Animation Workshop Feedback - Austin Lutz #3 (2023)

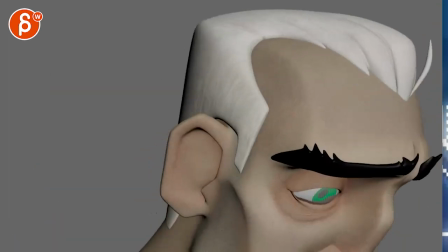(7:18)
like this is imagine he is see these horrors see
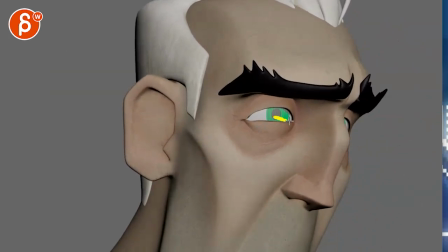(7:23)
these horrors and you might have one or two blinks right like he's re remembering stuff and again i might go back and and um contradict what i said in the previous review i apologize i can't remember it's been a while uh i know
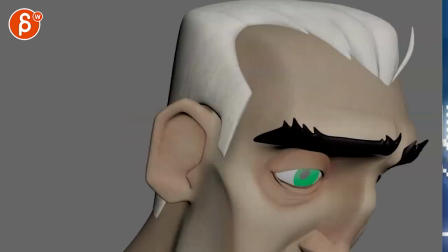(7:36)
we had some back and forth but looking at this now and the way this is animated my current suggestion would be to keep this see these
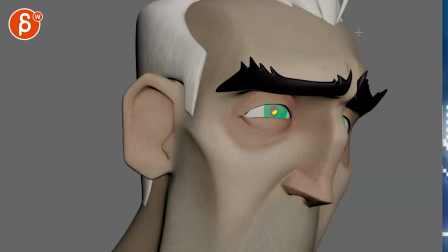(7:45)
horrors see these horrors have one or two maybe two darts not huge but imagine he is he's trying to remember things right it's just processing stuff and that causes the darts he's looking like well what happened and then he gets that imagery of the horror and that's when he starts to stare
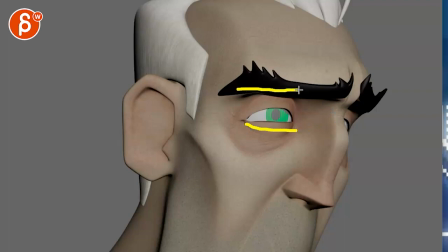(8:02)
but imagine the lids are lower and even this could be i mean depends how far you want what do you want to go with eyebrows but imagine from
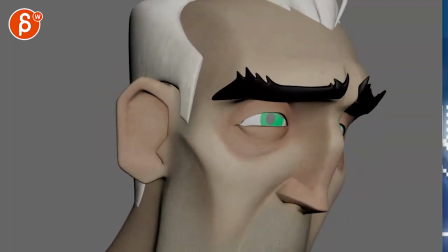(8:10)
here to this instead of having just a stare this is where he is mentally looking at the horror and maybe that's when the lids go up that's when his his brows go and they furrow they go lower you might even bring in a little bit of a tear imagine like there's a tear
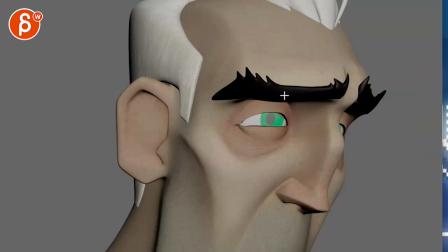(8:27)
forming in but something where like a few would act this out how would you if you're mentally just imagining that whatever a horror image that he has in his head how is that gonna affect the character right so to me instead of
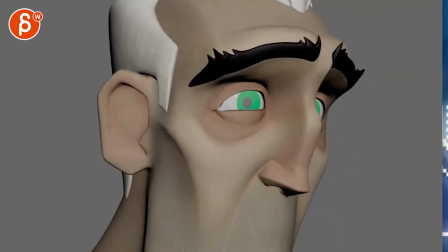(8:41)
just staying still and just looking out it could be also
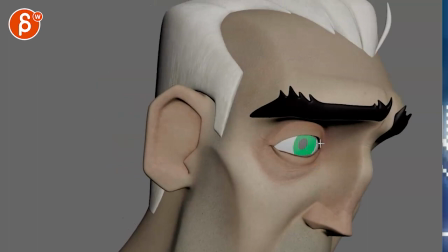(8:46)
something where he might he might start here hold a
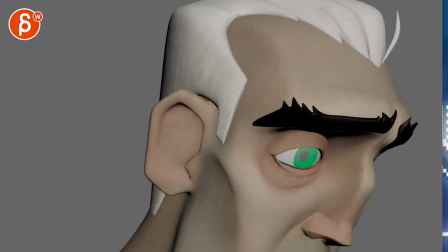(8:50)
bit this could be another idea where you just you do this instead of all the way up here you're here and then as during
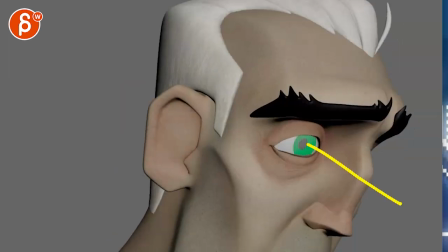(9:00)
this section where it's all quiet we're actually here and then he goes up a little bit more and he
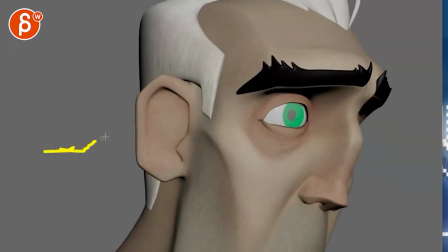(9:05)
goes up a bit more it's almost like the you imagine he's a certain headspace and mentally just gets worse and worse and worse and worse until he just breaks
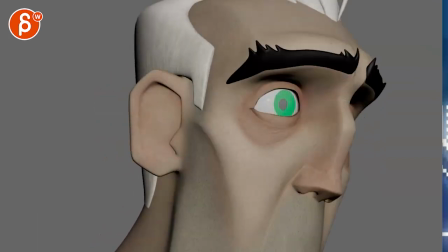(9:13)
down and that's when we that when we have this here you could also do something where see these horrors see these horrors like i
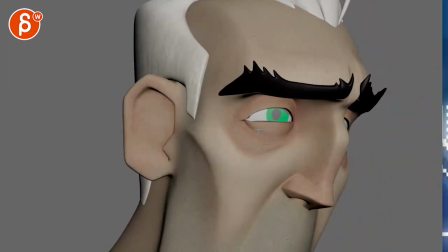(9:21)
said like um darts and then it's just kind It could also be a whitening. It could also go contrast-wise where you start here, and then slowly it whitens. It's like the horror and the shock is going back in. The brows go up.
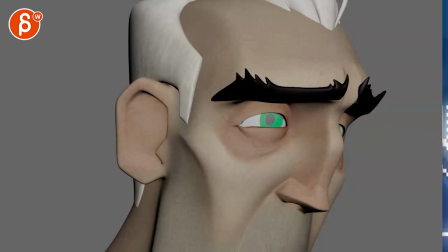(9:38)
The eyelids widen. It could almost be more than more than two eye darts.
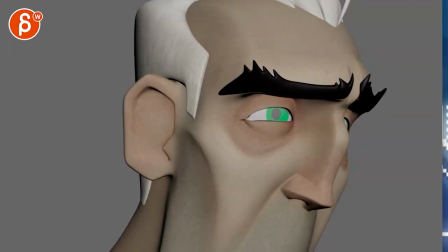(9:48)
But then it starts to slow down.